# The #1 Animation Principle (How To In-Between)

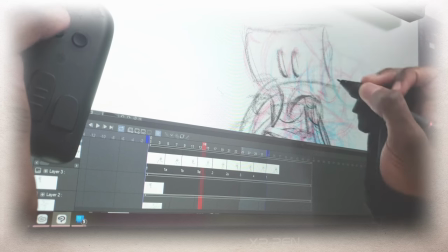249s
You don't always have to animate on ones. So before we move on, why animate on different timings?
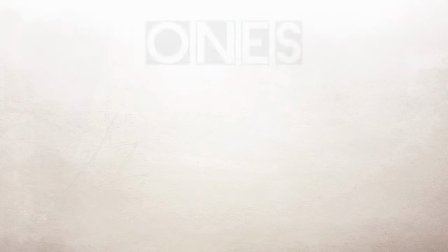255s
Ones, twos, threes, 14ths. Here are some tips. Ones are best when it comes to animating fast actions.
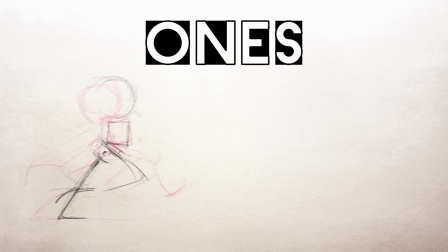261s
For example, if you only have five frames to animate a run cycle, it may look strange if you tried to animate it on twos. You're only drawing on one, three, and five. That's only three poses. If you animate on ones, you have a total of five poses or five drawings you can make. So that'll let you get in all your necessary run poses so your animation looks natural.
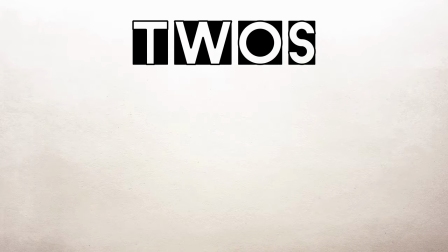280s
Beyond animating fast actions, twos cut your maximum workload in half while still providing a very smooth animation experience.
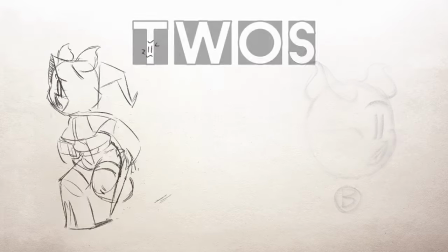287s
I usually animate on twos because of this. Animating on threes is economic.
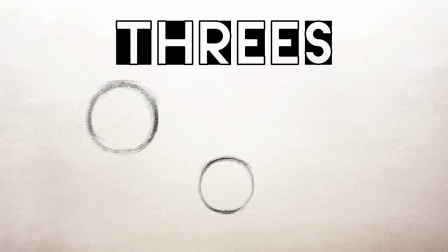292s
Again, you can still achieve smooth animation on threes, as long as you space your drawings wisely. We'll cover that later on. The point I'm trying to make is this. Higher drawings per second does not automatically mean smoother, better looking animation.
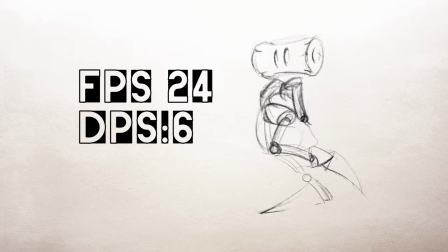304s
In order to achieve smooth, appealing animation, we also need to get familiar with some basic spacing principles.
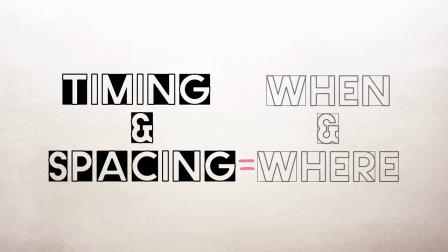310s
We know that timing is when an object moves. Now spacing is where your object moves on the canvas.
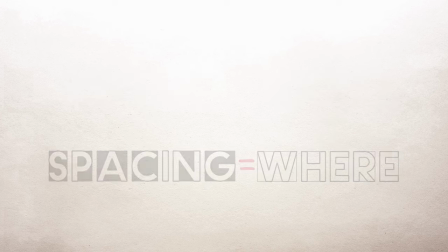318s
Objects that move in space obey the laws of motion physics, called mechanics.
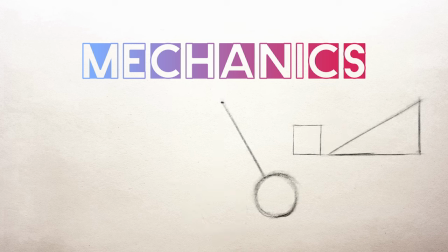321s
Now this video isn't about mechanics, so without getting too deep, there are two basic ways an object can move in the universe.
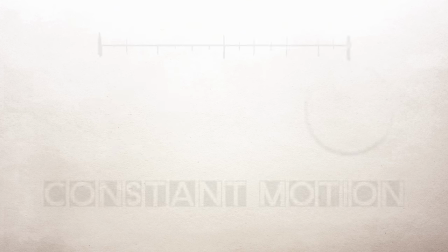328s
Via constant motion or acceleration. Constant motion or uniform motion means that an object moves at a consistent rate.
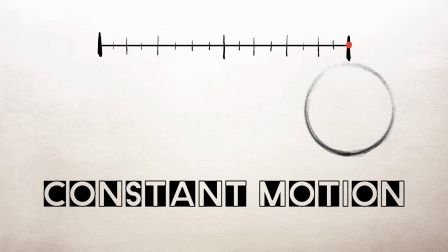336s
When you're animating this, the distance between each frame is the same.
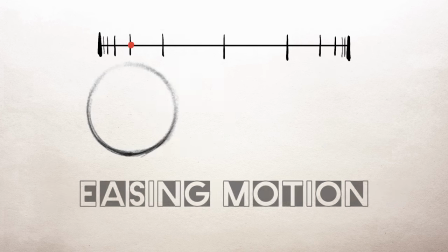341s
Now, acceleration or easing motion means an object is speeding up, slowing down, or turning.
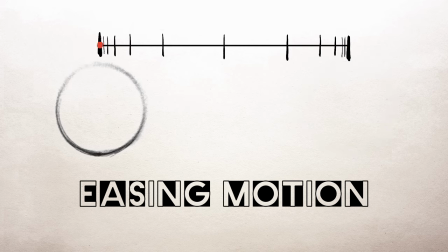346s
So when you're animating this, that means the distance between each frame is increasing or decreasing.
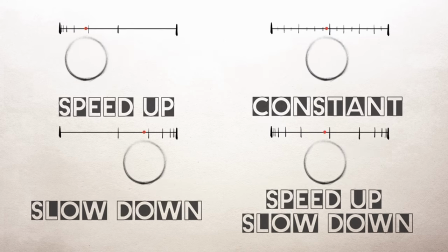353s
For simplicity, though, I like to break down movement into four types. This helps simplify the animation process for me.
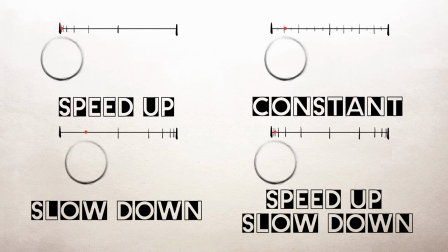359s
Using these individually and in combination with one another will allow you to animate any motion you can possibly think of.
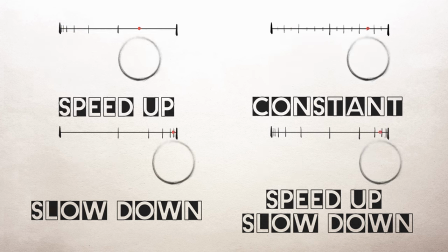366s
If you'd like to learn how, click the video linked above in the card. So those are some of the basic ways that objects can move.
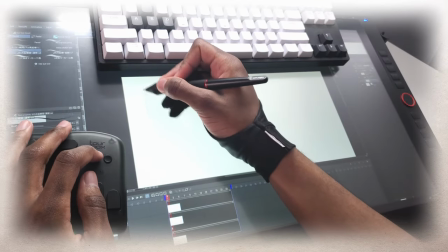372s
But there's a lot more to learn about spacing.
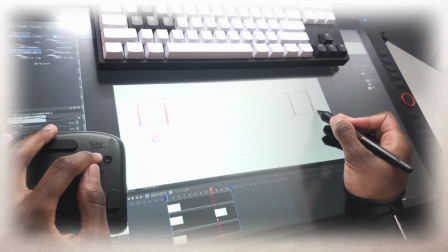375s
For example, in a typical animation workflow, you'll start by drawing your keys, extremes, and breakdowns.
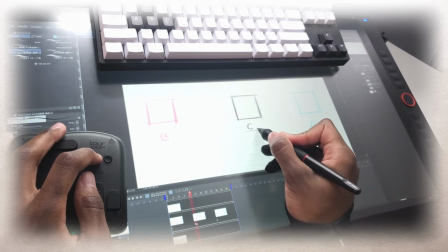381s
Then, using your types of motion knowledge, you'll figure out which type of motion would go best between each point.
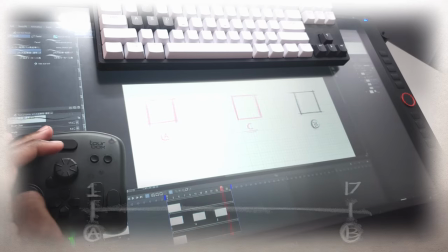386s
Say you have an ease-in, ease-out from A to B using the breakdown C as a midpoint.
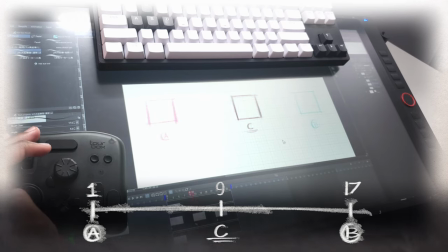392s
You're animating on twos and you have 17 frames total. Point A is on frame 1, point B is on frame 17, and point C is on frame 9. So let's start with the ease-in portion.
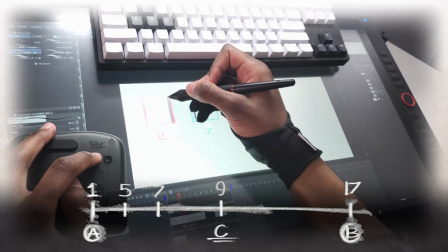403s
We draw frame 7 between A and C, frame 5 between A and 7, and 3 between A and 5.
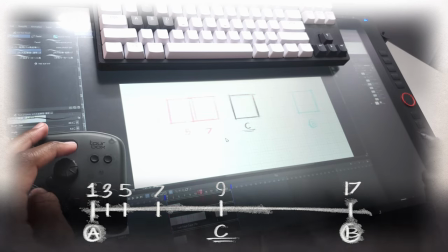411s
And now you have an ease-in. So we just go and do the opposite for the ease-out portion and voila! We have an ease in, ease out. But hey, did you notice something? Every time we drew our in-betweens, we measured half of the space between one point and another.
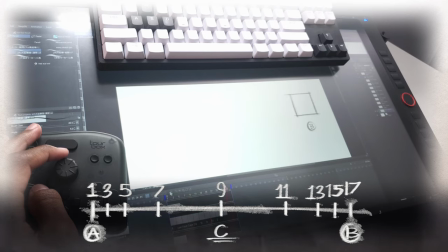426s
But we could divide up the space in other ways too. Here are three common ways to divide up space between drawings.
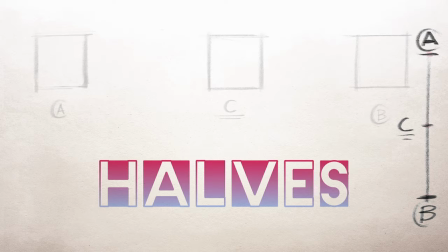431s
The first way is halves, which is what we just did, taking half of the space between each point. Halves are great for when you have a ton of frames to fill because your brain's pretty good at measuring an equal amount of space on either side.
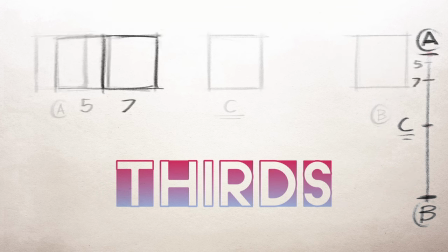444s
At least my brain is. The second way is thirds. taking a third of the space is great for increasing momentum quickly or decreasing momentum quickly. Thirds have a snappiness to them. And finally the third common way is by favors.
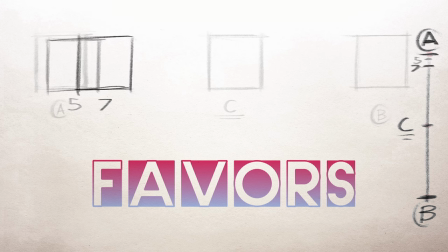458s
Now favors are by far the snappiest. Instead of providing a specific measurement such as a half or a third you just make the drawing favor another drawing meaning it's just moving a little bit towards its destination.
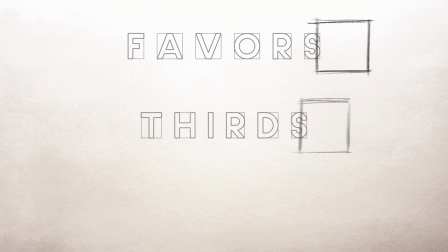470s
Favors are the best when it comes to increasing momentum quickly and decreasing momentum quickly.
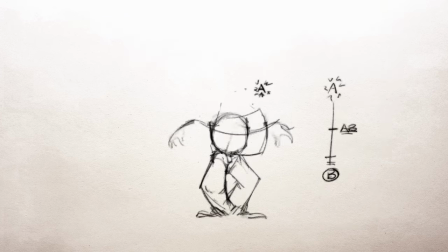475s
So if you're in a pinch and you only got four frames to make an ease in ease out, just favor both keyframes and there you go.
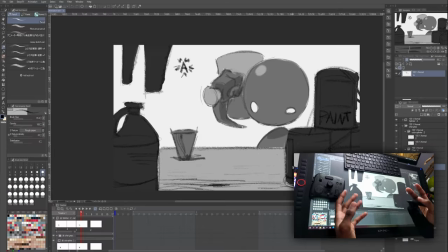481s
That sounds great, but how do you put this timing and spacing knowledge to use?
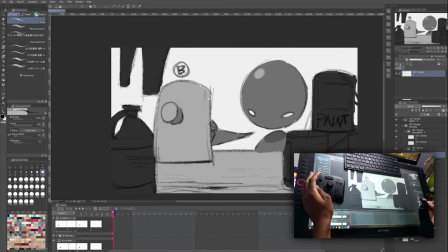486s
Well, after you draw your keys, extremes, and breakdowns, you can identify what you want to happen in between these core drawings.
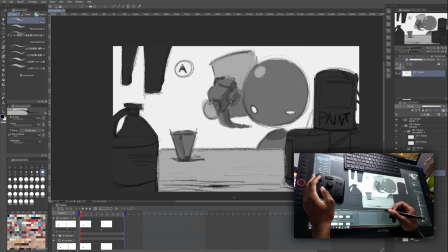496s
So I'm using Clip Studio to animate today.
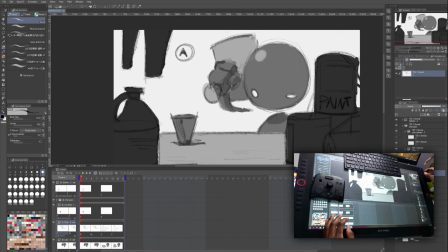498s
First, we have to decide how much time we want our action to take. So if you don't already have a time slot for your animation, try acting out the motion in real life and then time yourself while doing it. So I have a stopwatch here and as I click this stopwatch, I'm just going to imitate the action I'm animating to see how much time it will take.
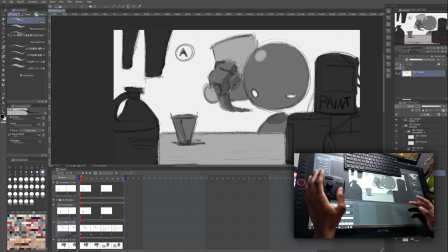517s
Okay, so I got just under one second and now you can take the amount of seconds that you end up with and multiply it by your FPS in order to find out how many frames your motion will take to complete.
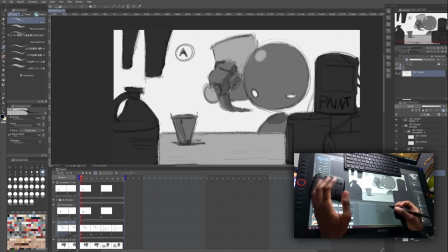530s
So in our case, we have 24 FPS. I got just under a second. So that means I could choose my timing just to be 24 frames total. But since I got just under, I think 17, which is what mine is set to right now, will work just fine.
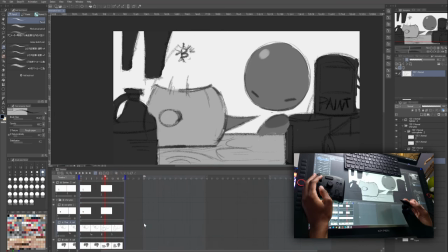544s
So next in the timing phase, we have to space out our frames on the timeline according to how we want the motion to appear within the time slot we came up with. It happens slowly. It looks good. But when he slams this hammer down, I want this to be relatively quick let's
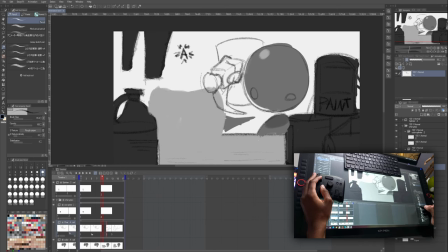564s
move this frame that maybe I'll turn off the colors for now just focus on the line work so I
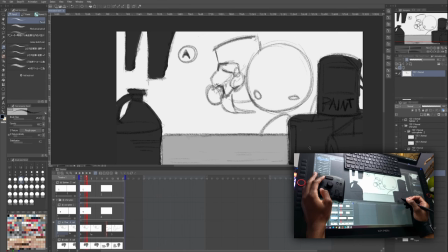571s
plan to animate this on twos so we have one frame to draw in between 1 and 1a and then between 1a and 2 we actually have two frames to draw so I want this to this wind up to be a little slower. Maybe just one in between between this extreme in this keyframe.
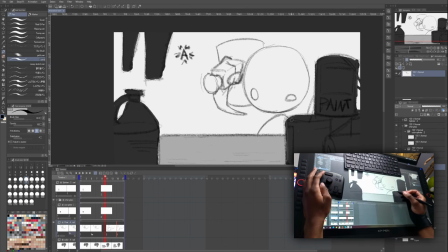591s
So I think that timing looks really good. I'm gonna go with this.
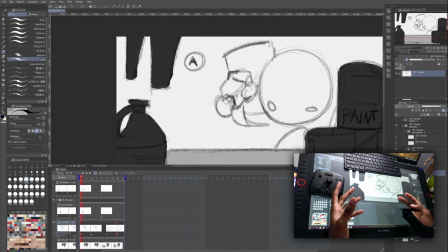595s
Okay now that we've come up with a time slot for our animation and we spaced out our frames according to the way we want the motion to occur, we can now plan our in-betweens using a timing chart. A timing chart basically describes the transitions from each core drawing to the next.
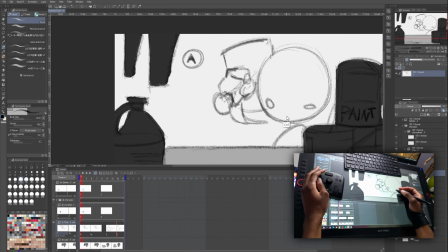610s
For example, is the transition from A to A extreme and ease in? Is it an ease out or is it both? Is it constant motion? Are there no in-betweens at all? Now is the time to decide all of that. It really should be called the timing and spacing chart since we're charting the spatial relationships between each point.
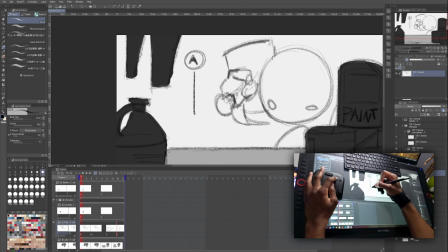628s
So from A to the A extreme, I think I'm gonna do a simple ease out because we only have one frame to fill in and that is frame number three since we're animating on twos.
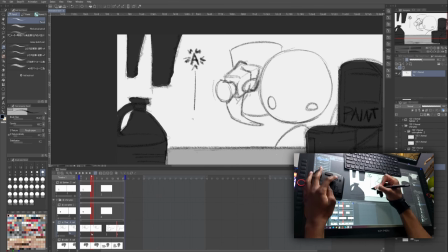641s
Now from the A extreme to B, the B extreme, you have two frames to fill. I want this hammer slam to be very impactful, so I'm gonna put a couple of favors toward A, which is an ease in, or an ease out, depending on how you look at it.
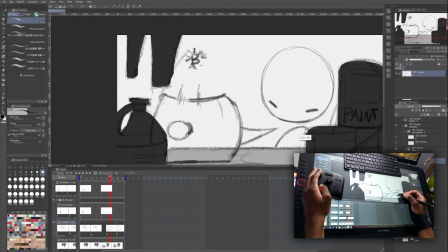658s
Really, it's starting slow is what I'm saying. Okay, and then from the B extreme to B, I'm going to make, let's see, let's draw this.
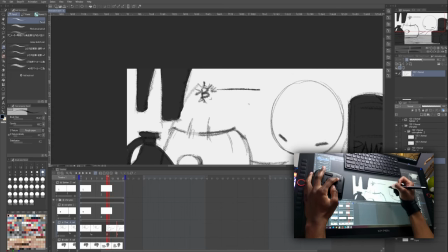666s
I'll draw it this way since I wanna interrupt that drawing. B extreme to B, our in-between will favor B, so we can put all this motion to rest.
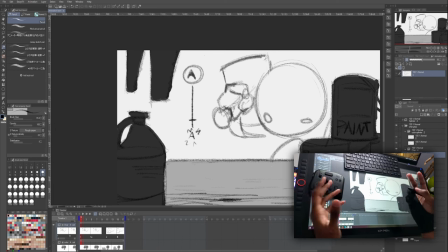678s
One last thing before we get animating is we can name our in-betweens, and the way we name in-betweens is according to what frame number they land on. So this in-between lands on frame three, so we'll call it three. This in-between, which is a favor, is gonna be on frame seven, and then we have one on frame 9.
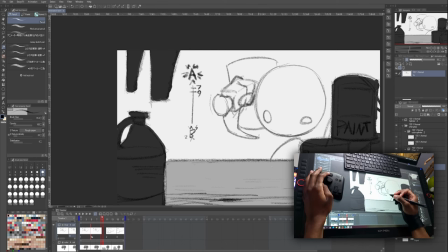695s
7 will come first before 9 and then 9. And then lastly we have an in-between on frame 13. Alright, now that we have our chart written down, let's start animating.
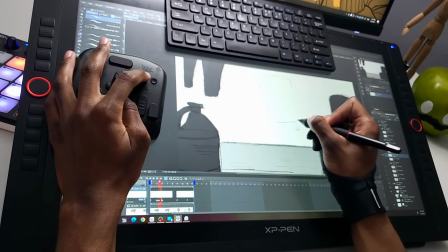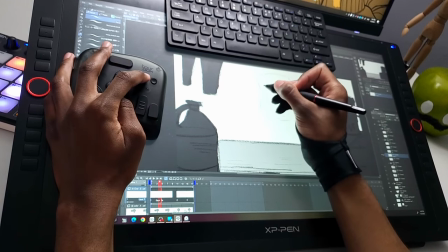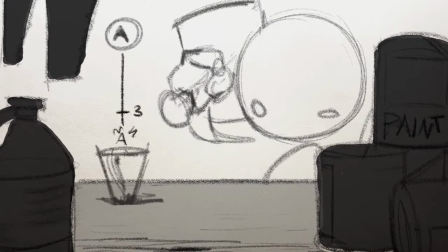716s
So guys, if you ever worked really hard on an animation,
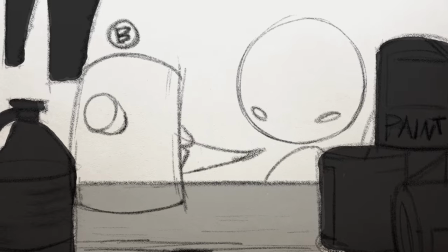720s
but it just didn't turn out right, I'll bet you that the issue has to do with timing and spacing.
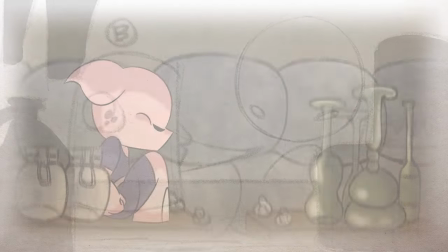726s
Which really isn't that surprising when you think about it.